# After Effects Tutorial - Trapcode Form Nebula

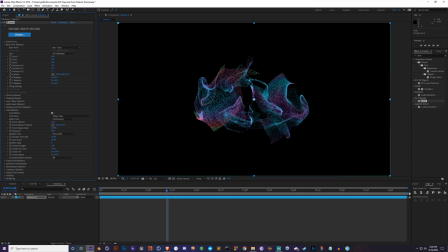497s
I'm just going to go to my other one and copy the settings, so I'll be right back. Let's just grab that.
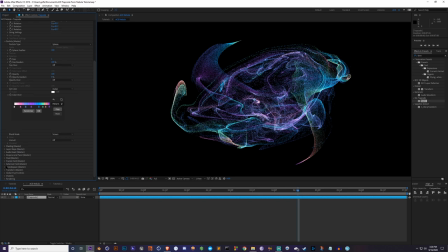503s
Global Fluid, nope. So Fluid Master, this is the base one. So negative 38 degrees tilt, 60 degrees rotate. So let's do that.
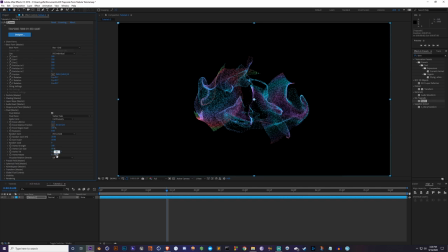515s
Negative 38. Let's just do 60. There we go. So that is the same angle that I used in mine. Okay, next thing I'm gonna do is change the blending mode of the particle.
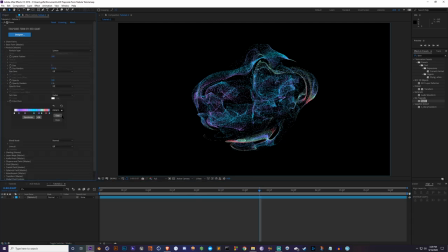532s
So I'm going to go down to particle right here and change the blending mode to screen. You can use add if you want to, but sometimes add will look a little overly bright. So I'm just gonna use screen for now. And then I'm also gonna change the swirl.
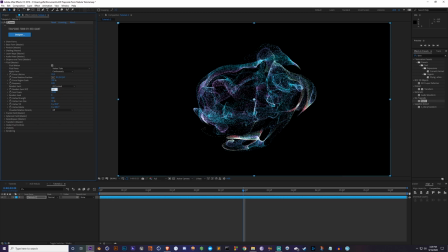549s
I think the swirl is a little too high. I think it's swirling a little too much. So I'm gonna actually divide that by 2, so to 10 rather than 20. It's gonna be a little more uniform. Yeah, there we go. That's closer to what we're looking for. And I'm also gonna decrease the core size a little bit. I'm gonna go down to like 30% rather than 50.
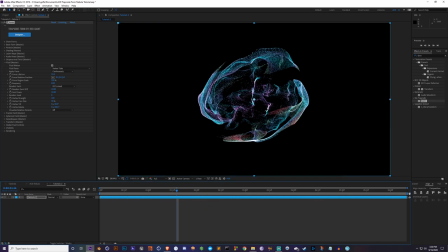566s
There we go. So the core size is the actual, you know, center point, what it sounds like basically. So let me go back there. So now we have this. Looks okay. I think the colors are just all right, but you guys will get the point of this. And then so last parts of this would be the actual
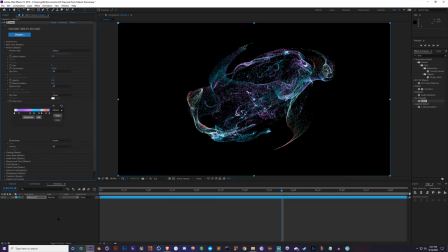585s
kind of additional things I would add in, like the depth of field and the glow.
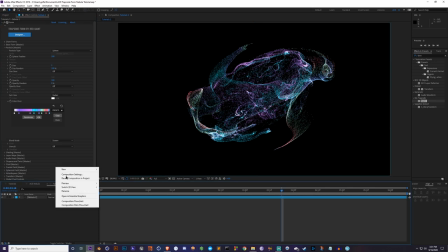592s
So I'll show you guys how to do that real quick. So you go and add a new layer with Control Alt Y,
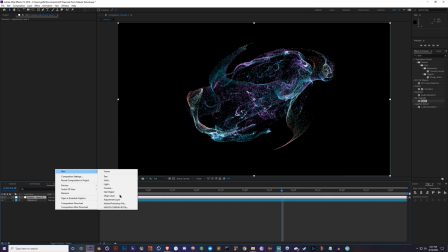597s
or you can right click and go to new. adjustment layer, whichever way you want to do it. And then I'm just going to name this
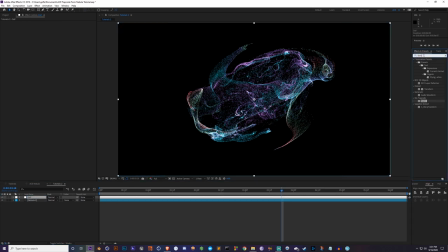604s
DOF for depth of field. I'm going to add depth of field right there. And that's not going to do anything until we give it a layer to create the field off of. So we have to create a new solid with Control Y. I'm just going to call this
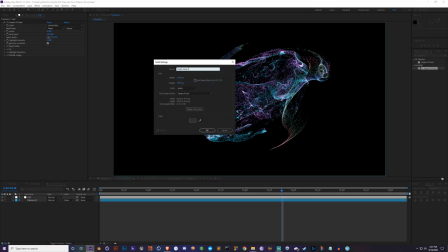622s
depth map 2 because this is the second one I've done for this tutorial.
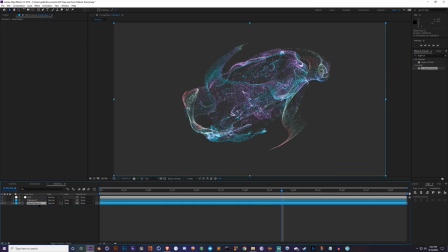627s
And then, so next with this layer, you have to add a gradient ramp onto it.
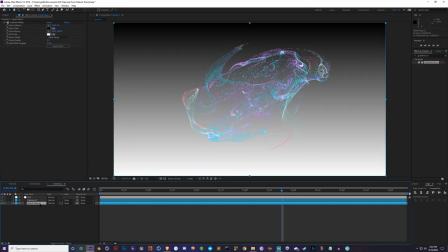636s
Gradient ramp. And let me go ahead and pre-comp it.
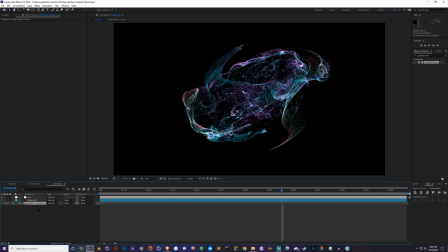642s
Okay. Turn the visuals off. And also, if you have to make sure, let me Control Z that, make sure you guys do that correctly.
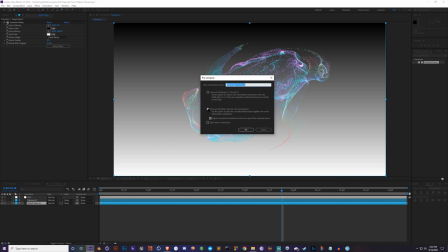649s
So Control Shift C to pre-comp and make sure these are checked. Move all attributes and, well, this doesn't have to be checked, but I always do. So this is the important part. Move all attributes into the composition. So, okay. And then you can turn the visuals off because it doesn't matter.
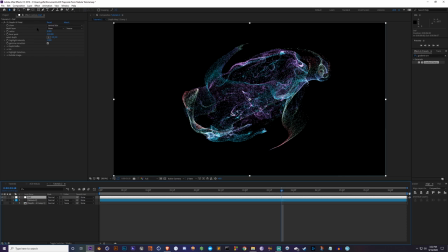663s
Then go to your depth of field adjustment layer and change the depth layer to the composition we just created. So there we go. And then now take this select depth crosshairs, click that and select the center of your composition or wherever you want the focus to be.
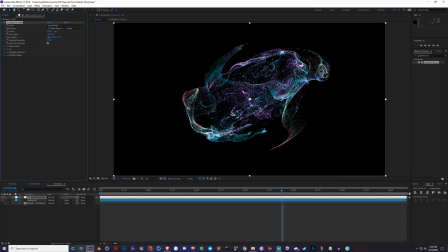679s
So select that and then increase the radius and you'll see it start to blur.
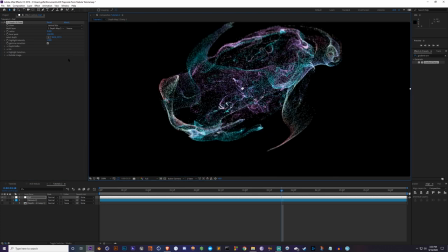685s
Let me zoom in a little bit. You'll see it start to blur the edges and not the center. It's a really, really cool effect. And then last thing I would do is add FL glow.
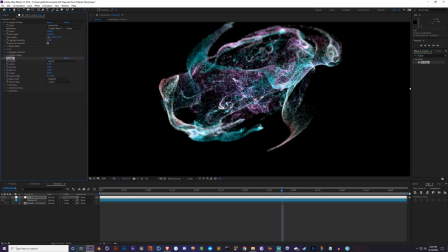698s
And I'm actually gonna put this above our depth of field layer.
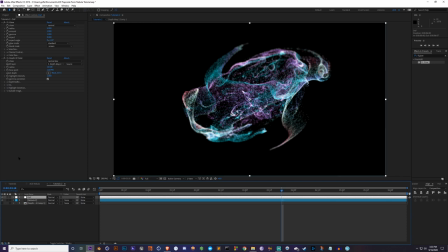702s
Okay, go back to size, and then I'm going to increase the radius a ton. I usually like my radius is like really, really wide, and then increase the amount some, so it's like, gives it a more natural glow in my opinion, and there we go.
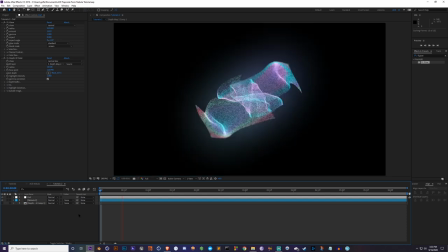719s
So next I'm gonna just preview it and see what we have going on and see what else we need to change.
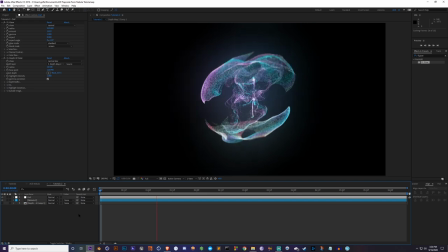As you can see, this takes a while to render, so I wouldn't recommend this for someone with low PC specs. Like, you're gonna have a headache with crashes and just taking forever. So here it is in real time.